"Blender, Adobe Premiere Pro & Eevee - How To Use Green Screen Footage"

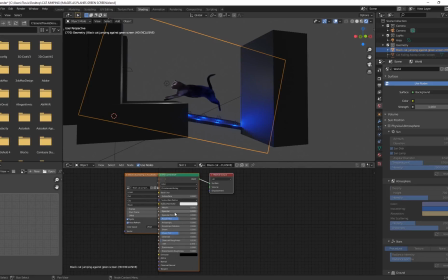12:18 And I also decided that with the footage, I actually wanted to completely remove the metallic and the specular because I felt like the lighting
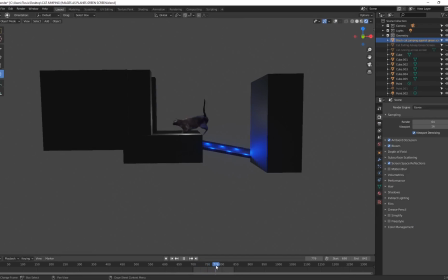12:26 looked a little bit more realistic with the way that it actually reacted. You can see these blue lights are shining on the cat, and as it gets over here, we've got this really cool white light that starts shining on the cat as well. Okay, and it's just completely a 2D plane.
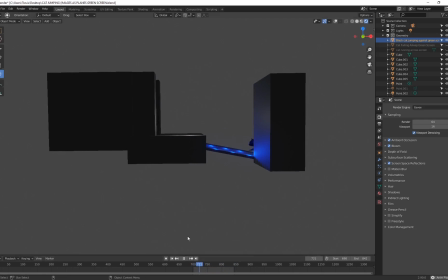12:42 But if you're trying to create shots like this with real footage that you can use directly within a 3D workspace and do it in real time with Eevee, I think that is super, super cool. So I thought I would just cover this entire process to show you what's possible with green screen footage.
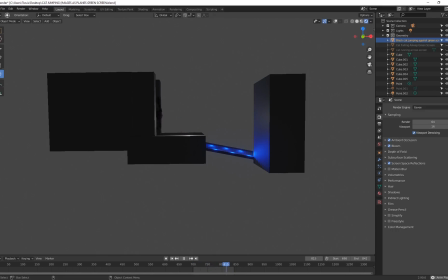12:58 But if you definitely want to see something more in depth, if you want to see how you can really push these techniques, go and check out Ian Hubert. He has some incredible videos on using green screen footage with Blender. I highly recommend his tutorials. The guy is amazing.
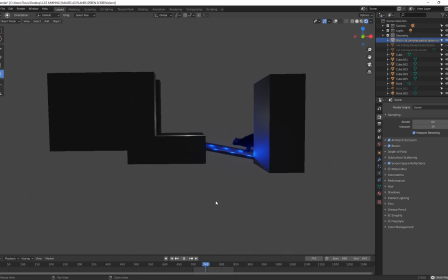13:14 But I just wanted to show you quickly that you can chroma key out the videos with Premiere Pro and then import it into Blender using the images as planes.
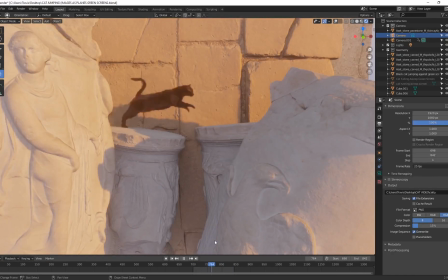13:22 Okay, so that's going to be the end of the tutorial. Now with the scene, I made it a little bit more complex.
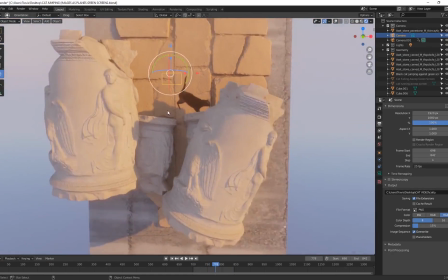13:27 I used some assets from Megascans, brought them into Blender.
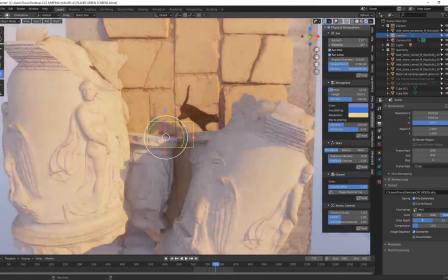13:30 I'm also using a plugin over here called Physical Atmosphere, which adds this really cool lighting into my scene, and you can see the shadows and everything updates.
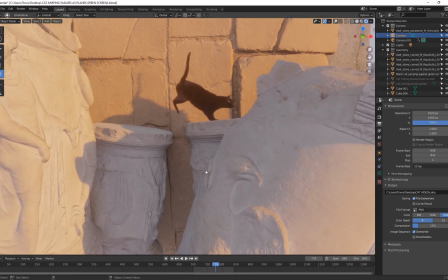13:39 And on Eevee, also make sure if you've got like objects in your scene,
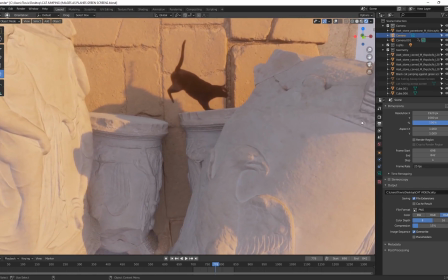13:44 if you feel like the shadows and that are not dark enough, always go back to Eevee and you can go to ambient occlusion. By default, this is on 0.2. I put mine all the way up to 50 and look how it looks on 0.2 and now look how it looks on 50. All right,
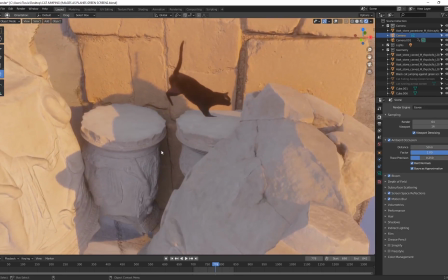14:00 we get a much better representation with these shadows over here,
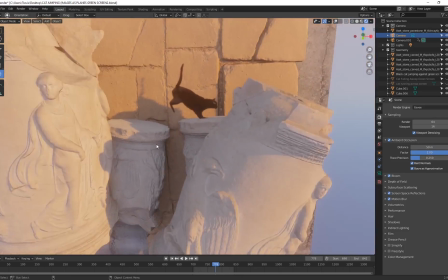14:03 or what's supposed to look like contact shadows between the geometry and this back plane.
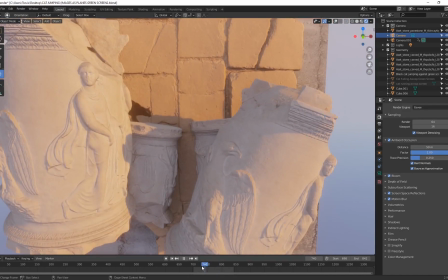14:09 Okay, so just making it a little bit more complex, and in the rendering,
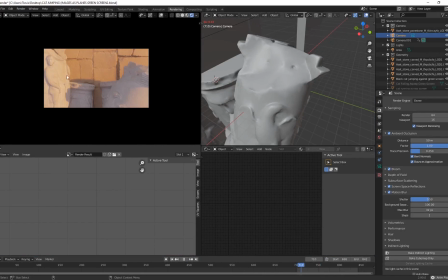14:13 I even animated a little bit of a camera over here that zooms in just a little bit, and it's going to, we're going to see this black cat jumping from one platform over to the other, and I strategically place this pillar over here because this is where the video cuts out, right?
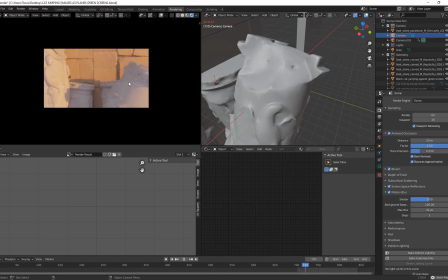14:29 And again, being strategic with my camera angles, but you can see just how powerful it is to use green screen footage directly in Blender. It's super fun to do, and now you know how to do it as well. But definitely go and check out Ian Hubert. He has some really in-depth tutorials on green screen footage,
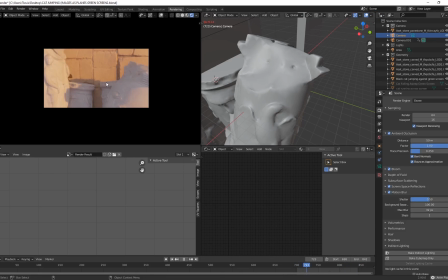14:47 but I wanted to just show you quickly how to set this up, and you can see it's actually quite easy to do. Anyway, I truly appreciate the support on this channel. You guys are super awesome. Stay tuned for some more videos and tutorials, and goodbye.